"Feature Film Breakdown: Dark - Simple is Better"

All right, ladies and gentlemen, welcome back. Here we go. We're looking at dark. You could probably guess from the name of the show whether or not it's going to be a Pantene commercial or it's going to be nice muted levels all across the board. We're going to learn something about how to film dark subject matters, how to keep room tone low, how to just etch out a little tiny bit of key. And I will give you a hint as to why I was so enthusiastic in looking at this breakdown. It's because it's really, really well executed at a very high level, but the concepts are incredibly simple. And in order to maintain the consistency that happens over a show like this, over a series, I think it almost has to be, right? Because you're up against it. Doesn't matter what the budget range is. You're up against it all the time. And to manipulate the levels to get these kinds of looks that we're going to be having in this video today, which is really, it's simple. It's a conversation between two individuals who are looking at each other in a room. And while it looks easy now because we're seeing the results, it's important to remember that when you get there on your job, it's just going to be an empty room that you're going to have to choose where to place all of these elements. And the idea behind these breakdowns is we can get enough of an exposure to how other people have done it in the past and how they've been successful, well, then that's going to increase our chances of doing the exact same. So the subject matter is dark. They shot it dark, and we're going to learn exactly how they do it. If you like this content, if you like this video and you want to see more of it, this is a small part of a much larger video, and these breakdowns happen each and every week over on the Wandering DP Patreon channel. And to become a Patreon supporter, you can just look in the description below this video, click on that link, and you'll see that you can help support the channel and get access to all of the past episodes just like this, of all the feature films, of all the series. And it goes back years and years. There's hundreds and hundreds of hours of this, and it's beneficial to me because it's just that constant repetition of looking at successful representations for certain situations and then being able to use those situations that you've already seen as a Rolodex when you come up against it, when you're actually on set in the heat of the moment. Okay, so without further ado, let's have a look at this week's feature breakdown, which is from Dark.
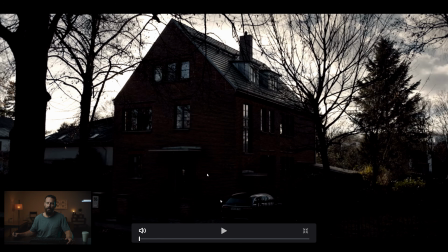2:20 Okay, I guess we can't talk about it. We're here. We might as well go through the motions, right?
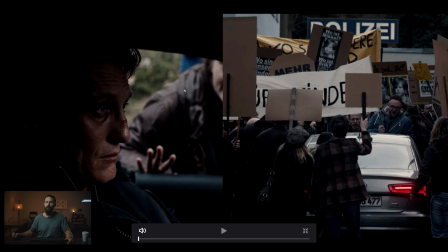2:25 Little highlight there. Boom, something coming around here. The way that you can do this, right, if you're on a really low budget and you want to get a look like this, shoot into something where the sun isn't back there, have an overcast day, and then black out the entire car. Black everywhere. You don't even need a lamp to get this look.
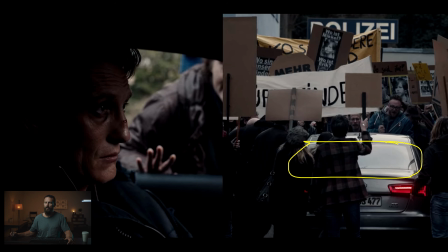2:42 Black the front windshield, right? So let's say this is the front windshield. Black everything except a little tiny hole in the windshield. And that's how you get this look, right? Just so much contrast coming across. Behind the camera, neg. Over here, neg. Everywhere neg, except a little tiny hole in the windshield that lets through this little tiny bit of light.
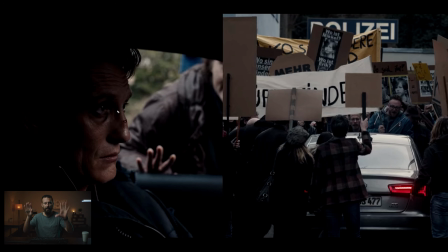3:01 And if you are looking at the person when you are setting up the neg, and is it even neg if it's around the key light? It's blocking, right? You have the black on there, right? And you're blocking everything except that little tiny hole in there. That little tiny hole, you want to look, and you don't want to see both of this guy's eyes.
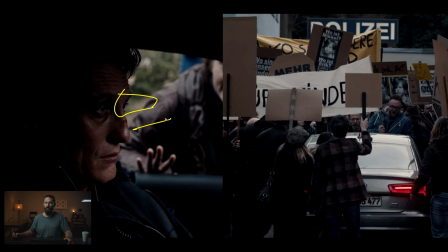3:19 You want to only see one of them, and preferably the one that is closest to the outside window, because that means the light inside is going to wrap this way. Okay, and that's how you get something really strong. We're going to see the difference here, because everyone always like, well, does it really have to be on that side?
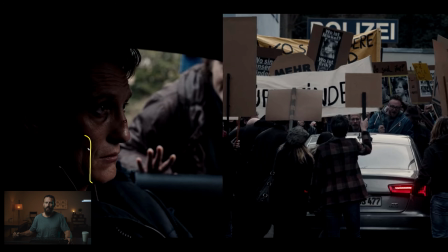3:33 Yes, it has to be on that side, because if not, if the light comes this way at him, it looks significantly worse. I mean, this is like 101, way worse, and we're actually going to see that in that hospital scene that we talked about.
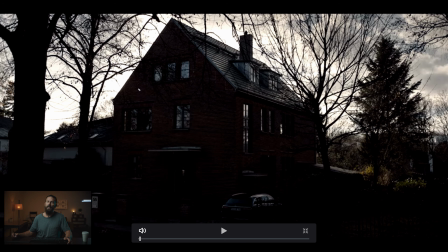3:46 We're going to see a little bit later on. So a little split screen action going on. This is kind of cool. I think I haven't seen the whole show, but I've seen parts of a bunch of episodes. And they do something really interesting, which is they always set them up from the exteriors.
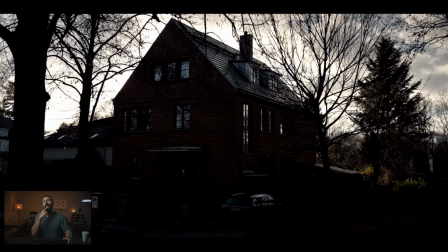3:58 They set up these all these scenes from the exteriors, and it's almost like there was a Roger Deakins movie, The Company Men, where they did a bunch of these, even like this focal length, even though it wasn't Alexa 65. It was sort of this distance to camera, and these little tiny pushes in, this little tiny creep in.
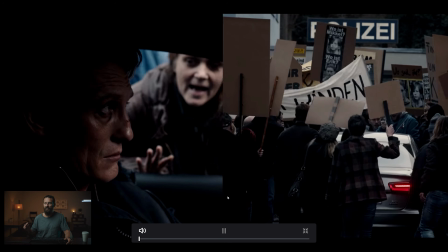4:18 Do you feel that creep there? This little creep. And just ever so slightly towards, you can feel it as we're pushing past this tree here.
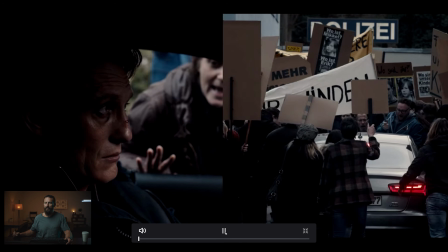4:26 You can feel that creep. And let's talk about the time of day and the angle on the house, because this angle on the house is kind of cool, right?
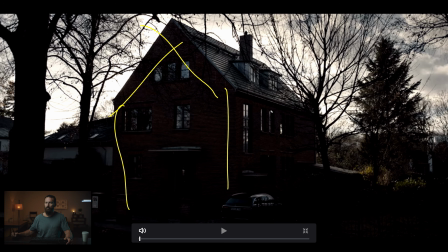4:31 I mean, we got the three-dimensional aspect of the house, right?
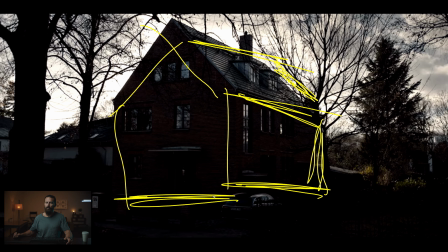4:36 You want to make this thing as 3D as you can, right? If I was going to do a dog shit drawing of a house, this is my go-to, right?
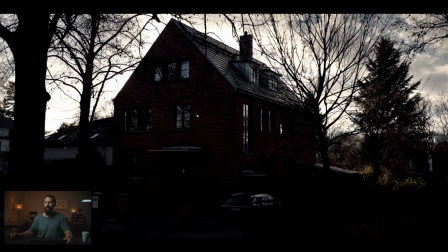4:43 This angle of the house that we are looking at. And you look at these in the entire series and in The Company Men by Roger Deakins, you're always trying to have the focal point, where the dimensions meet, right? Where you get the width and the length, and the depth, sorry. That's where we want to have them meet there.
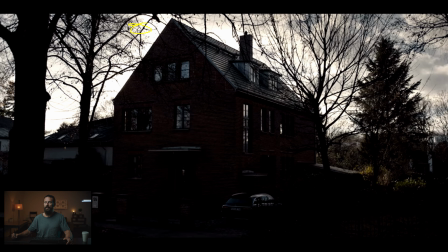5:02 And that's really where we're all focusing in on that. Plus backlit, even though it's, overcast, still really, really down. And the grade plays such a huge role in this. But we want a little bit of sun in the background, and we want all this shadow darkness in the foreground. We don't want any, imagine if we were this location on the other side of this house.
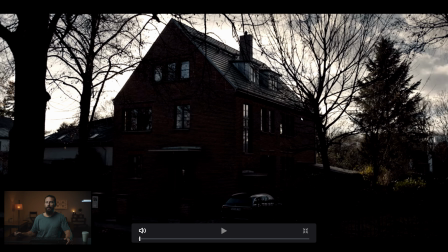5:21 This thing would just be completely front lit. It would be called light instead of dark. Okay? And light looks like shit. Slow creep in and bang, we're already in the action.
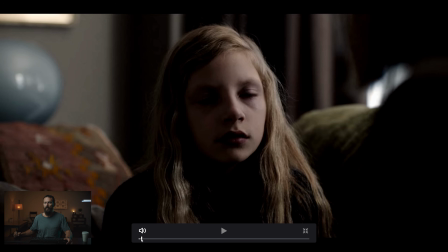5:30 We don't start in the wide. We're not showing everybody this is what we're doing. We're not giving people the opportunity to judge for themselves and look around the room. No, it's straight into the single. Well, this is like the over the shoulder, really, because you got shoulder here. And if I'm the cinematographer and the director comes in and says, this is what I want to do.
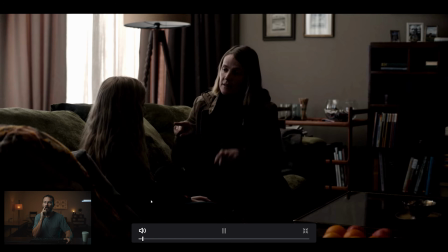5:48 I want to play this entire conversation in a single and this particular angle, right?
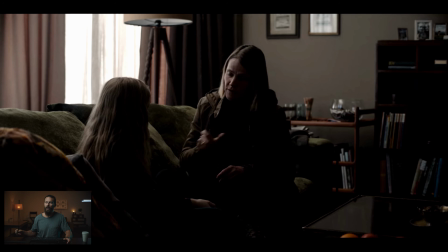5:56 And we're really in on close on the girl because she's going through some stuff. We're a little bit wider on the interrogation lady, I think it's the mom actually.
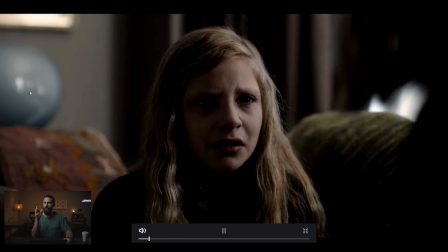6:04 While she's talking to her, right? This is going to be very combative, this scene, very emotional for the little girl.
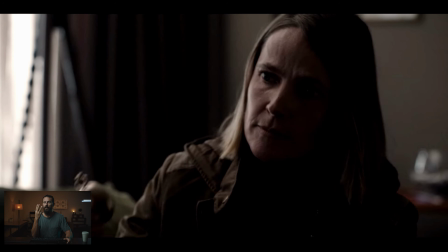6:09 And then boom, we punch in 3 shots. 3 shots with a cutaway to dad, I think.
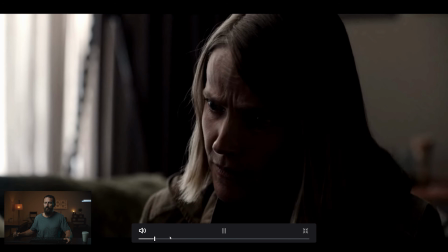6:16 But we never see, 4 shots, that's a different angle. And do we keep going?
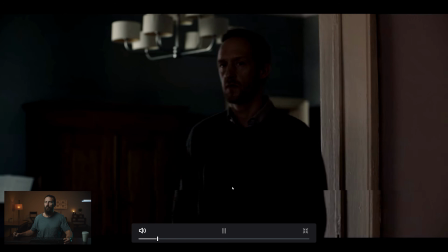6:22 We need a fast forward button here, which I think we have. Oh, Pop's in the corner. Looking very shady.
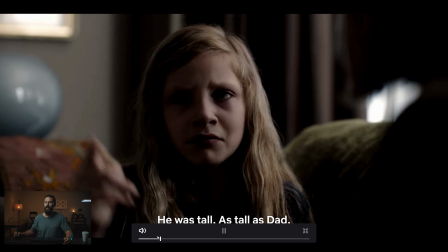6:29 Dark, even for a dark show. Is he telling something? Oh, the point? Dad did it.
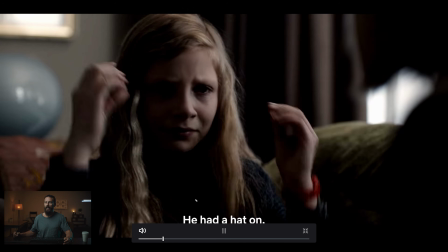6:35 Who took a dump and didn't flush the toilet? Dad. Oh, no. Yes, it was him.
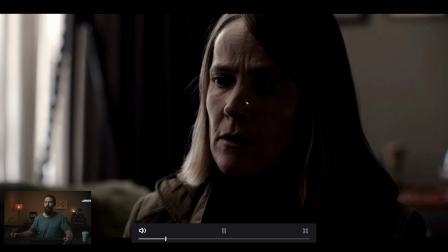6:41 I saw him coming out of the bathroom. For real? Was it you? Mom starts to get all mad.
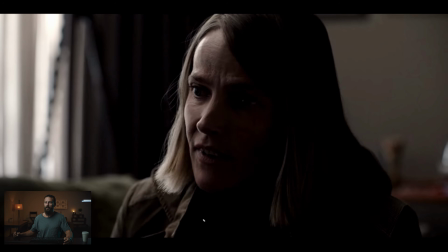6:46 It wasn't me. No, it was little brother Timmy. Timmy or Dad? Tell me now.
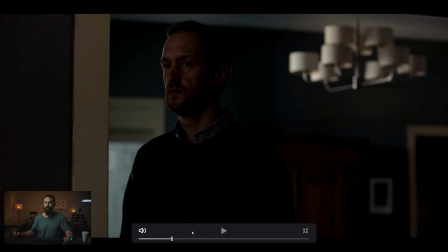6:52 So this is the whole thing, right? Lots of pages. Look at Dad over there, creeping. Anyway, so we cut to Dad, and then we're out of that
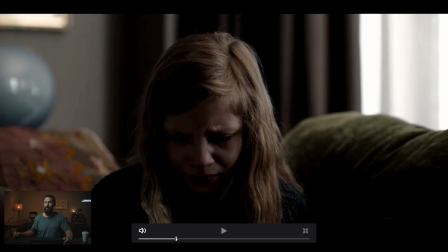7:00 scene. She gets up. This is a good little workaround too.
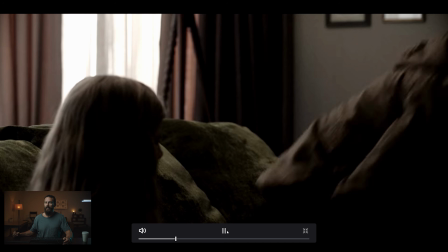7:04 If it's really hard to film her going this way out of the shot, get up out of the medium, go back to the reaction close-up, and then jump out.
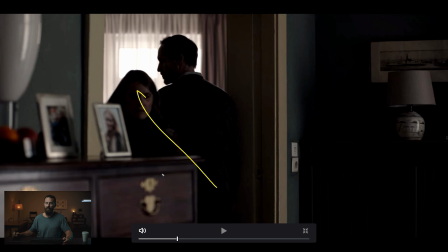7:12 That's like a good suggestion. And then we're starting this whole scene on another line and another angle.
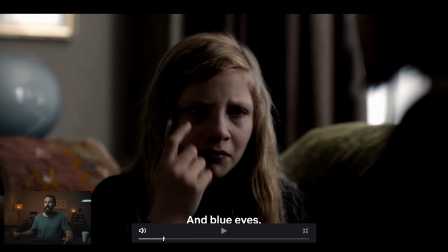7:17 So really simple stuff here, but let's look at the positives, right?
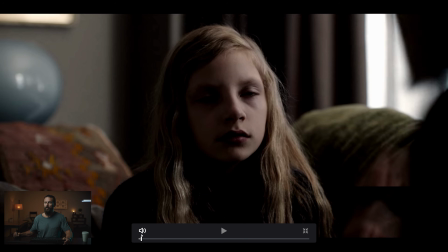7:22 As we jump in on our close-up, let's identify which part of the room we never see, which is, ta-da, over there, where the light is coming from.
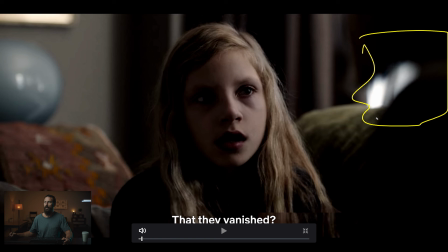7:30 We've got our little connecting window, which I think is what I'm now going to call these things, rather than just background windows. Because this window here connects your eye with the light that is coming across her face, even though this is a movie light, right? This is probably a sky panel through a 6x6 with a grid on it. And then we've got neg over here.
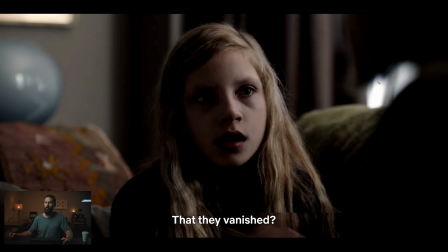7:49 You can see it right there, right? That's all we're doing here. And then you want to do this room tone, you can do it separately. You might be able to do it with the same sky panel, right, if you angle it farther enough around.